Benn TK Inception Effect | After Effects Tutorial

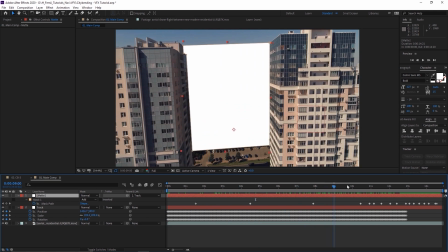[8:16]
And if I turn the visibility on, as you can see, it's just a white square that's tracked on to this empty space that will be revealing the aerial shot.
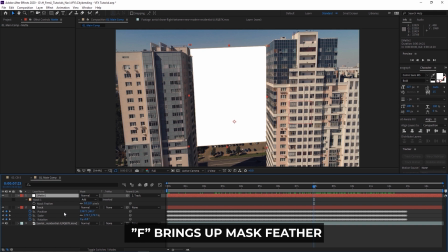[8:24]
I'm going to hit F to bring up the mask feather because this is a pretty hard edge right now.
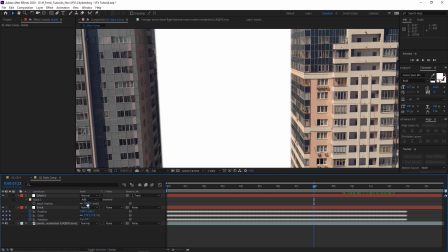[8:30]
So I'm going to maybe change it to around 2 or maybe 1. And then if I need to adjust it later, I'll do so.
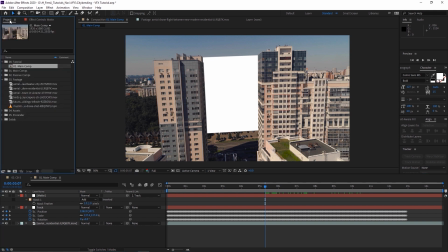[8:35]
But once you have that, you are ready to bring in your aerial clip. So in this case, it's this one over here.
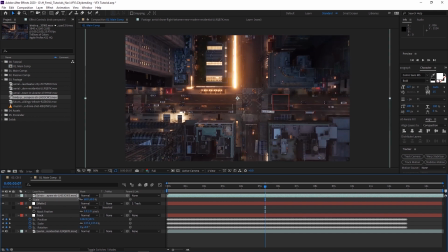[8:41]
I'm just going to drag it in. And then I'm going to hit S so I can reposition the scale to something that I think will be appropriate.
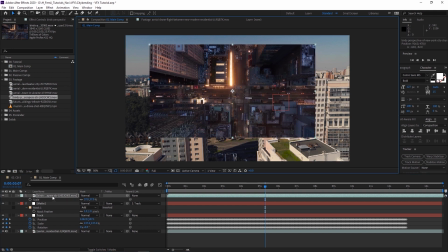[8:48]
For now, I'm just going to do something simple like this. And then I'm going to bring it underneath the matte layer.
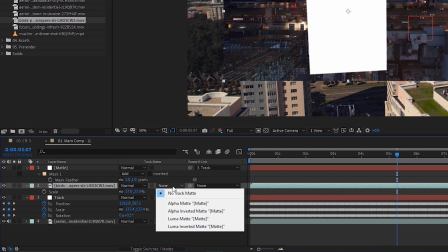[8:53]
And here's where the fun starts to happen. We're going to go to the track matte over here, where it says none right now, and we're going to click Luma Matte.
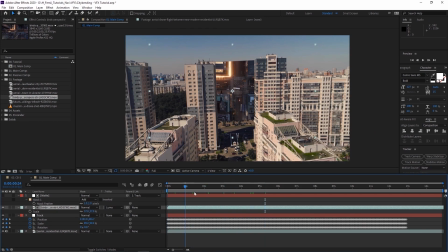[9:00]
And that's essentially allowing us to see through this area.
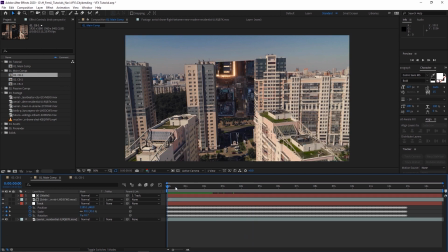[9:05]
Now we move on to the next part, which is basically getting the movement to kind of match and look better,
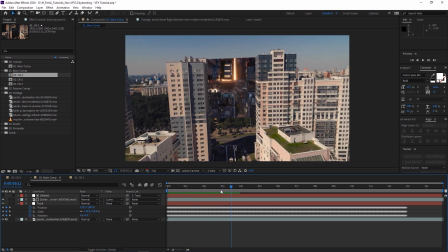[9:11]
because right now the bird's eye footage is looking a little bit off compared to the push through footage,
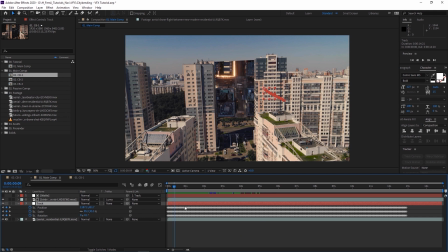[9:17]
and that's where this tracking data will come in. Now, if you don't have any movement in your bird's eye view, then it'll look a little bit better.
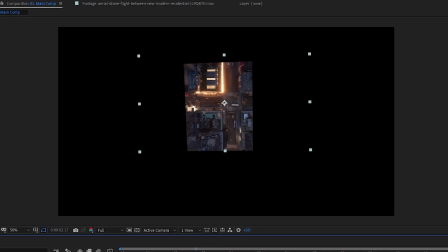[9:24]
But in this case, if I just solo this, you can see the bird's eye view slightly flies upwards.
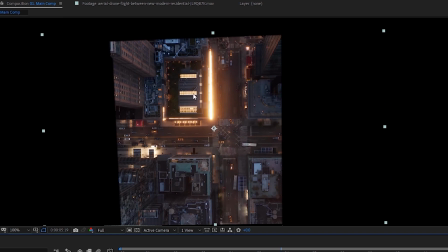[9:30]
So what you can do is parent this layer to the track data. However, in this case, I'm going to do it manually because I think it'll give me a little more control. So I'm going to unsolo this, hit S, and I'm going to hit P as well,
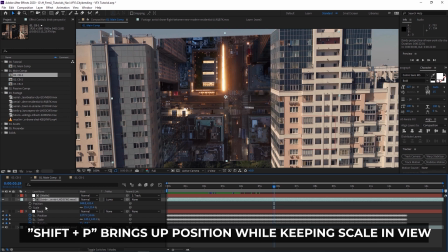[9:41]
Shift P, and then it'll bring up both of these parameters.
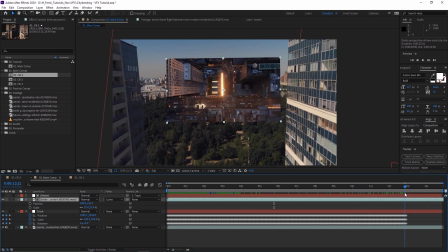[9:45]
And what I'm going to do is find the kind of final position that I actually want this to be in.
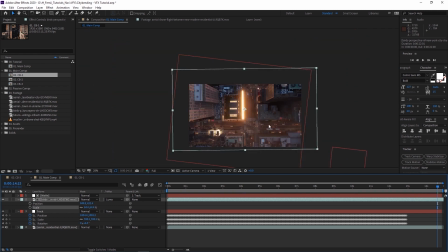[9:52]
So something around here, I'm going to get in the final position, kind of like this.
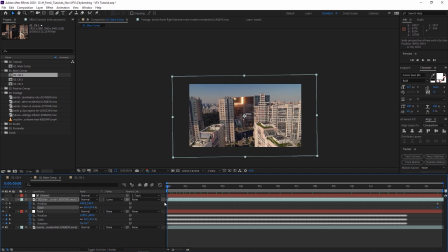[9:59]
Hit the stopwatch so I can keyframe it, and then go to the very beginning. And then I'm just going to manually do this.
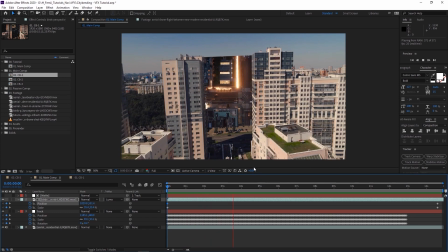[10:07]
Now, this isn't looking too bad so far. It's a little bit rough, but you can always adjust the position and scale and finesse it however much you like.
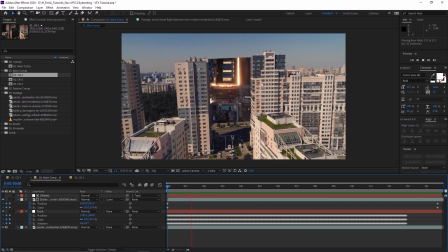[10:13]
Now, what happens next is I'm going to try and blend it together with the scene by matching the color
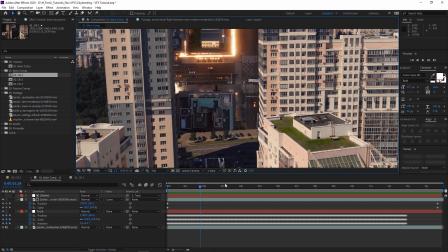[10:18]
and also kind of darkening this area so it has a little bit less of a definitive line.
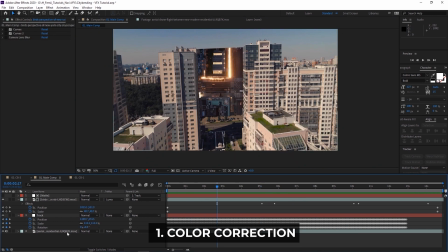[10:23]
So the bird's eye shot wouldn't look like I just slapped it in there. So in this case, I added some curves to this layer so that it's a little bit pinkish,
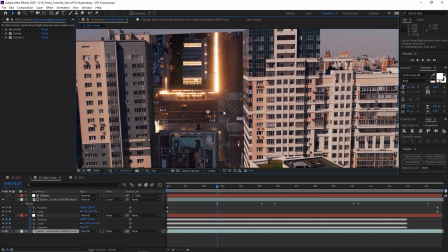[10:31]
and it matches the scene for the bird's eye view a little bit better. And then for the bird's eye shot, I actually added 2 curves and a camera blur over here,
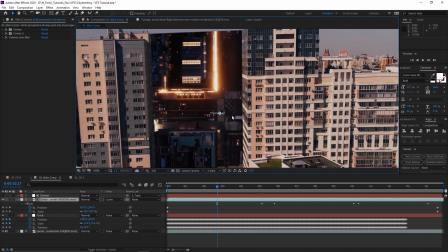[10:41]
just so it's not looking too sharp. If it's out in the distance, I believe there should be a bit of a blur to it.
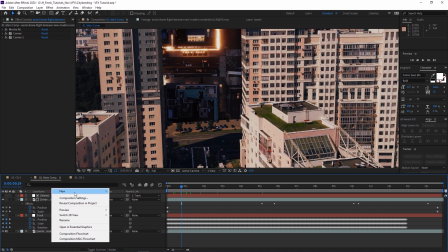[10:47]
So this is starting to look a little bit better, but there's still this line that I'm worried about. And how I'm going to combat that is by making a new adjustment layer and then adding a curves to darken that area.
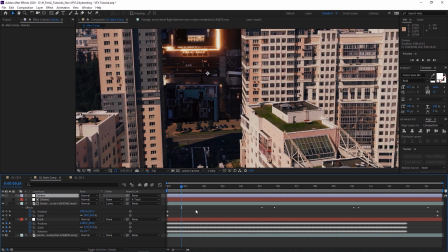[10:56]
So we're going to rename this to darken. Going to hit Control Spacebar so that I can bring up curves like this.
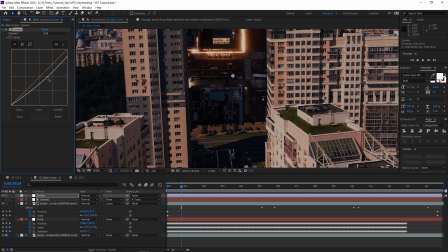[11:03]
And then we're just going to darken the area a little bit. And then I'm going to just mask that area by hitting this and then the ellipse tool.
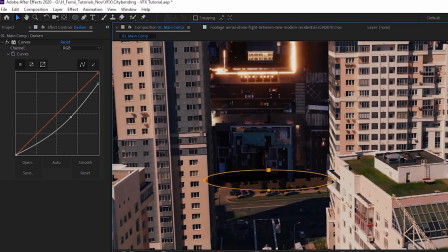[11:12]
And then I'm just going to draw basically a mask around the area that I want to darken. I'm not going to get too fancy over here.
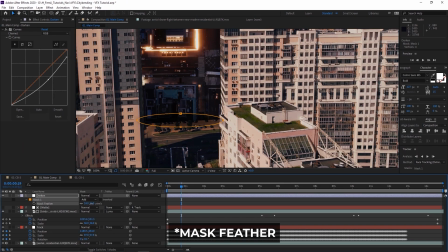[11:18]
I hit F to bring the mask path. I'm going to soften that darkness so that there's no hard line.
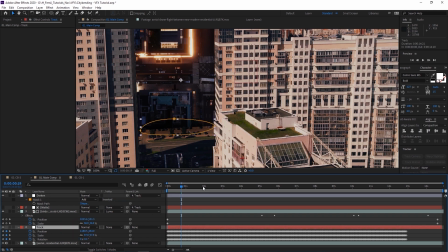[11:23]
And then at this point, I can always use the tracking data like this, so that it tracks to the scene.
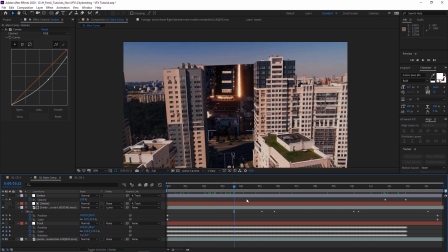[11:31]
Now, as I mentioned before, ideally, it would be great to add a bit of a tilt action or a pan or some sort of movement to kind of blend it together a little better.
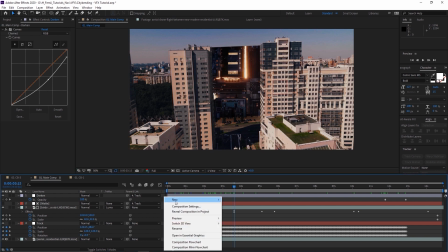[11:40]
So in this case, I'm going to right click, hit new, create a null object.
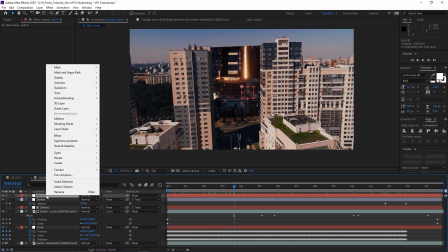[11:44]
And instead of applying a tracking data or anything like that, we're going to create our own data by calling it reposition first.
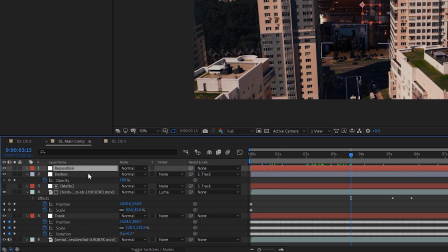[11:53]
And we're going to basically keyframe the scale and the position. So just like before, we're going to hit S to bring up the scale, and then Shift P, which will show both the position and the scale like this.
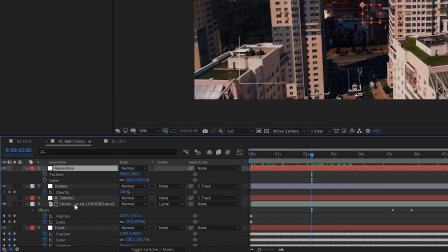[12:02]
So I'm going to first parent everything that is not parented. So these 3 over here, and then I'm going to drag the pick whip while those 3 layers are highlighted and drop it on the reposition.
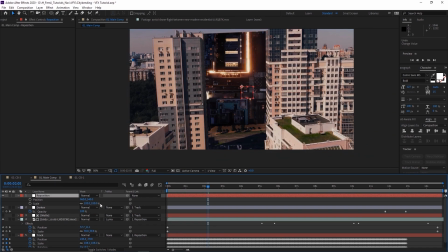[12:13]
And basically I can now scale it, reposition it, do whatever I want because it is now the parent.
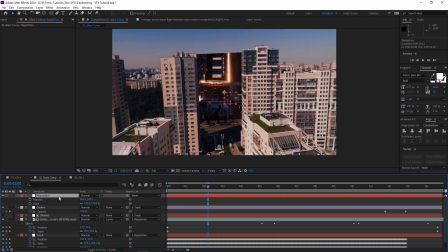[12:19]
I don't know if this is an analogy to always listen to your parents, but it doesn't matter.
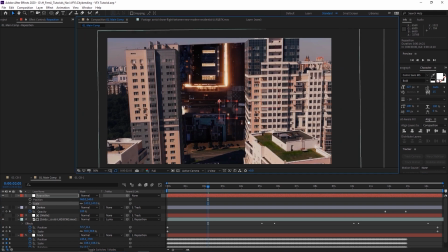[12:23]
We're gonna just scale it up so that it crops the top part a little bit.
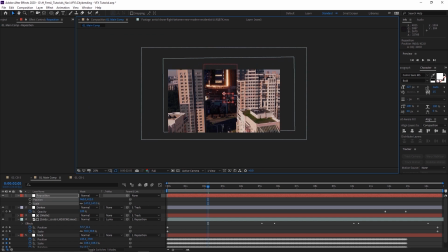[12:27]
We're going to reposition it like this so that you don't really see the top part.
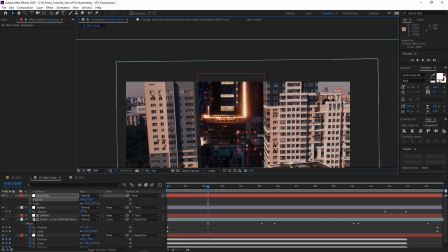[12:33]
Now, ideally, you would create a matte over here as well on the left and the right because you can see that that's the background and it's not the same as this.
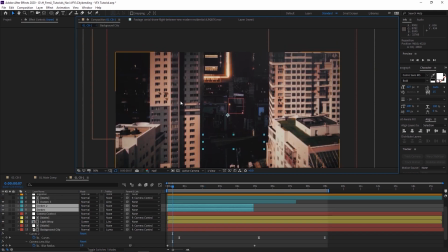[12:39]
I did it in my main comp over here on the left and the right earlier.
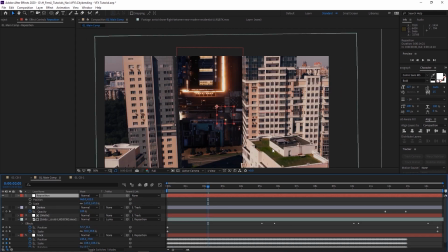[12:44]
But in this case, I'm just gonna do it in the middle just so you understand the method of how to do it, since it'll depend on the footage that you're using.
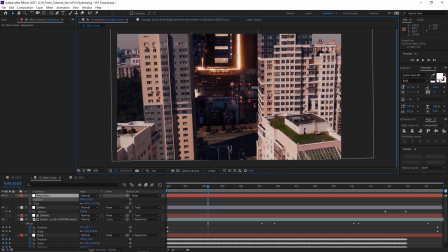[12:49]
But I'm happy with this crop over here. I'm going to just have it over here. I'm gonna hit the stopwatch, position, and scale. I'm just gonna move it to the beginning.
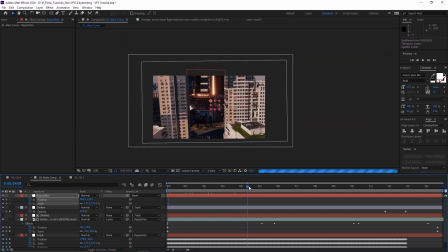[12:59]
And then starting from here, I'm just gonna scrub through and see what I wanna do.
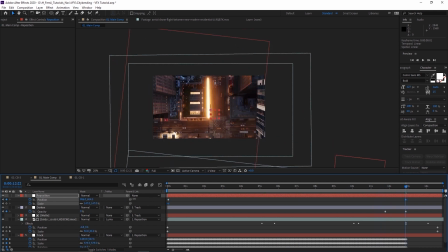[13:05]
As I said, I want it to look like it's kind of flying upwards, so I'm going to position it so that it goes down, kind of like this.
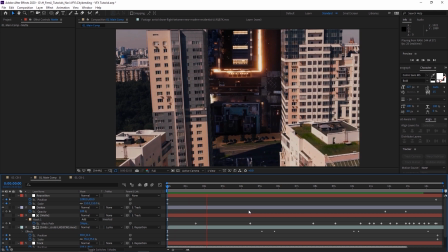[13:13]
So now when I play it through, this is essentially what it looks like, which isn't perfect, but is roughly how it's done.
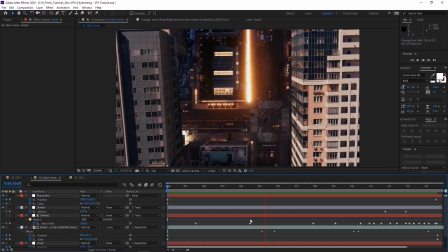[13:20]
Now, of course, getting it to look from an amateur to something a little more professional takes a lot of details.
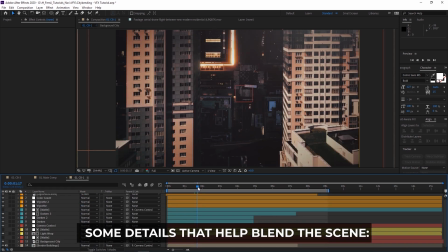[13:25]
And what you adjust is going to depend on, like I said, the footage that you're using. So in this case, I'm just gonna break down the other composition where I actually spent a little more time on it.
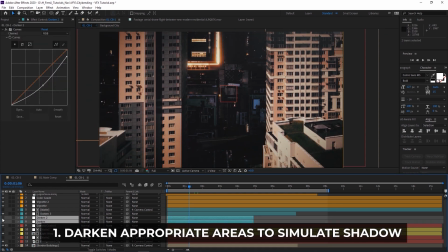[13:34]
And some things were spending a little more time with darkening the area over here, as you can see, and that's keyframed.
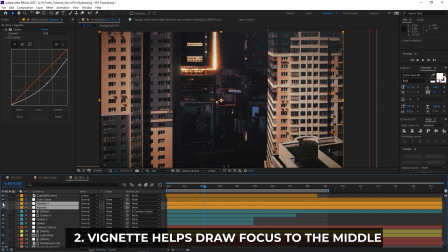[13:39]
And then I also added a vignette to the scene to give it a little more of a cinematic feel. And I also added a color grade. And that basically unifies both footage so that it looks more like it matches.
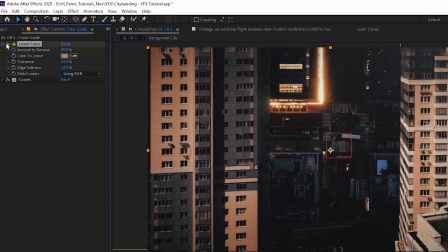[13:50]
And all I did was play with the curves over here and also added this leave color effect so that it only shows more of the peachy yellow tone.
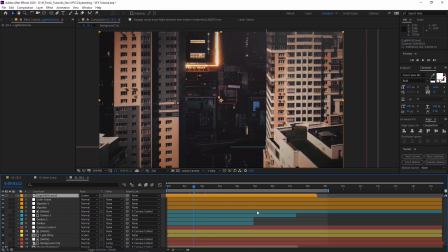[13:58]
And then we have a light hit over here, which is basically a lens flare that you can get from anywhere. You can get it from your favorite royalty-free site or Envato Elements.
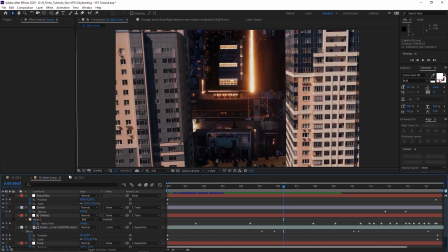[14:06]
They have a lot of those as well. But those are essentially the only differences between the tutorial comp that we work with just now and the one that you see here. And speaking of details and adjustments according to your footage, in this case, this footage was a little bit bent because of the perspective.
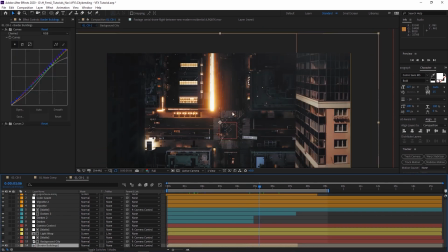[14:19]
So I basically straightened it out, which is of course optional. And also later in the footage, as it is progressively getting closer to the bird's eye view, I started darkening this footage over here.
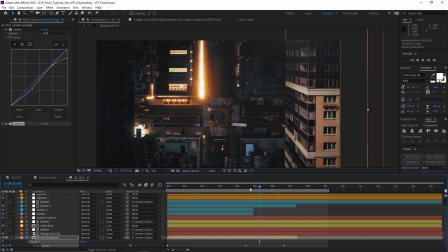[14:28]
I'm gonna hit U and show you that the curves over here were keyframed so that it would gradually get darker
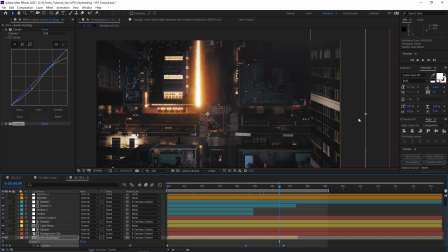[14:34]
because I wanted to bring less attention to those buildings now that the focus should shift into the bird's eye view.
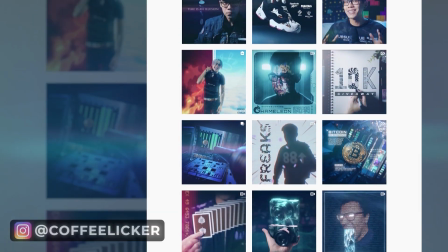[14:39]
Now, before we continue, if you're liking the video so far, please check out my Instagram page @CoffeeLicker,
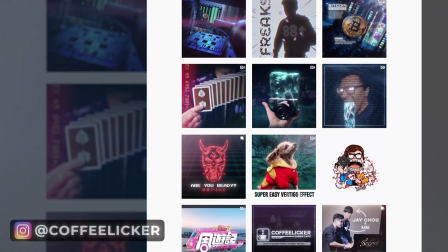[14:45]
and you can see what I've been working on. Shoot me a DM if you want to chat or if you got any questions as well,
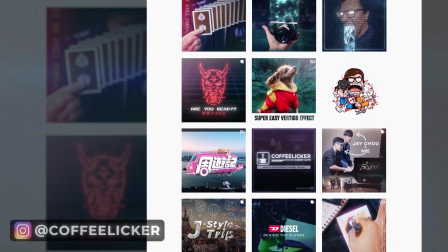[14:49]
because I'd be more than happy to reply back. All right, let's continue. And moving on to the next city bending technique. This one is inspired by an Instagram post that I saw from an account called Film Spectacle.
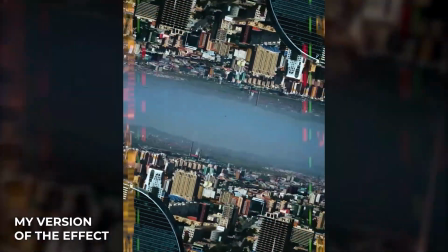[15:00]
I thought it was really dope and clever with the way how they basically blended the skies together and mirrored the cityscape to create this interesting visual. Once you filmed your footage or acquired it, then let's dive into After Effects. Now this one is super simple to do.
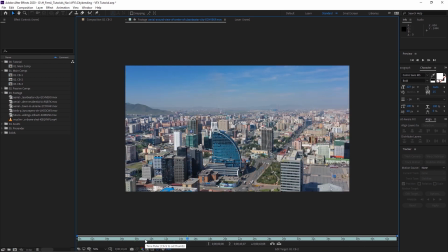[15:13]
What I recommend is having a cityscape shot very similar to this, and then it's kind of a revolving type of shot, which I think is interesting for a loop.
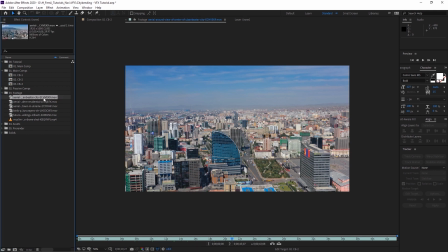[15:21]
However, you can really use anything that involves a skyline. So I'm gonna drag this footage and create a new comp based off of it.
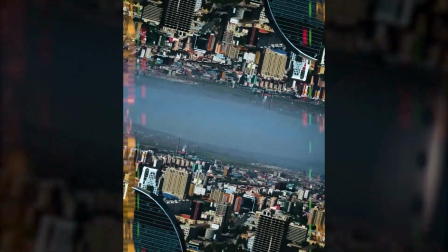[15:27]
Now you can speed it up or play with the timing however you like. Now in this case, I sped it up for my final video, but for the tutorial, I'm just gonna use the normal speed.
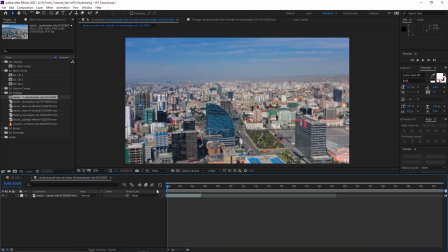[15:35]
So in this case, I'm just gonna use this part of the shot, just like this. And we're gonna hit Control D to duplicate this footage.
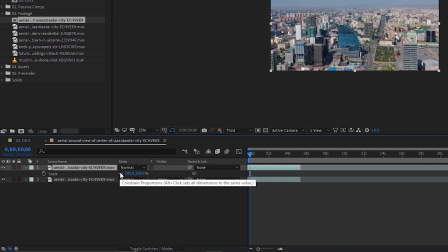[15:41]
We're gonna hit S to bring up the scale, and then we're gonna unlock the proportions over here, the constrained proportions. And what that'll allow us to do is to play with just the Y axis of the scale. We're going to input negative, so it's going to be minus 100.
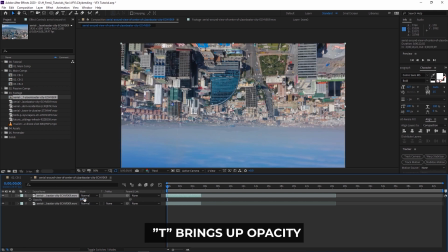[15:57]
And what that does is flip the footage around like this, so it's upside down now. I'm going to hit T to bring up the opacity, and I'm going to just bring it a little bit lower so that I can see both footage.
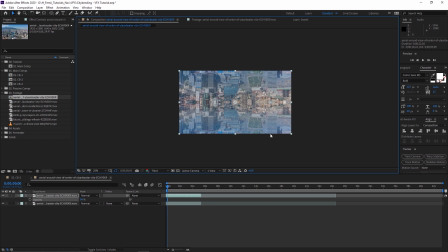[16:05]
Now we're not going to keep it this way because it looks kind of weird for the final effect, but we're using it as a reference so I can know where both footage is positioned.
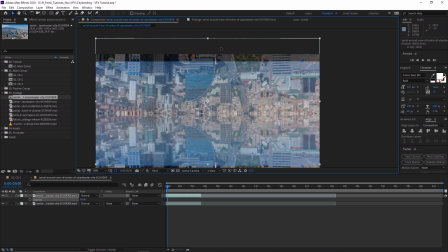[16:13]
So I basically want to reposition the top and the bottom so that none of the city parts overlap with each other,
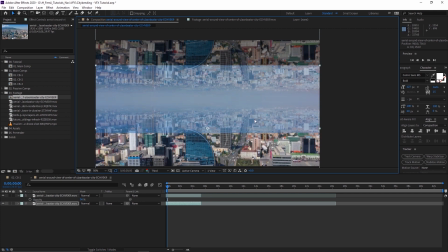[16:21]
but I want the sky to kind of blend like this. Now I'm gonna hit Alt and apostrophe, which will bring up this green grid over here.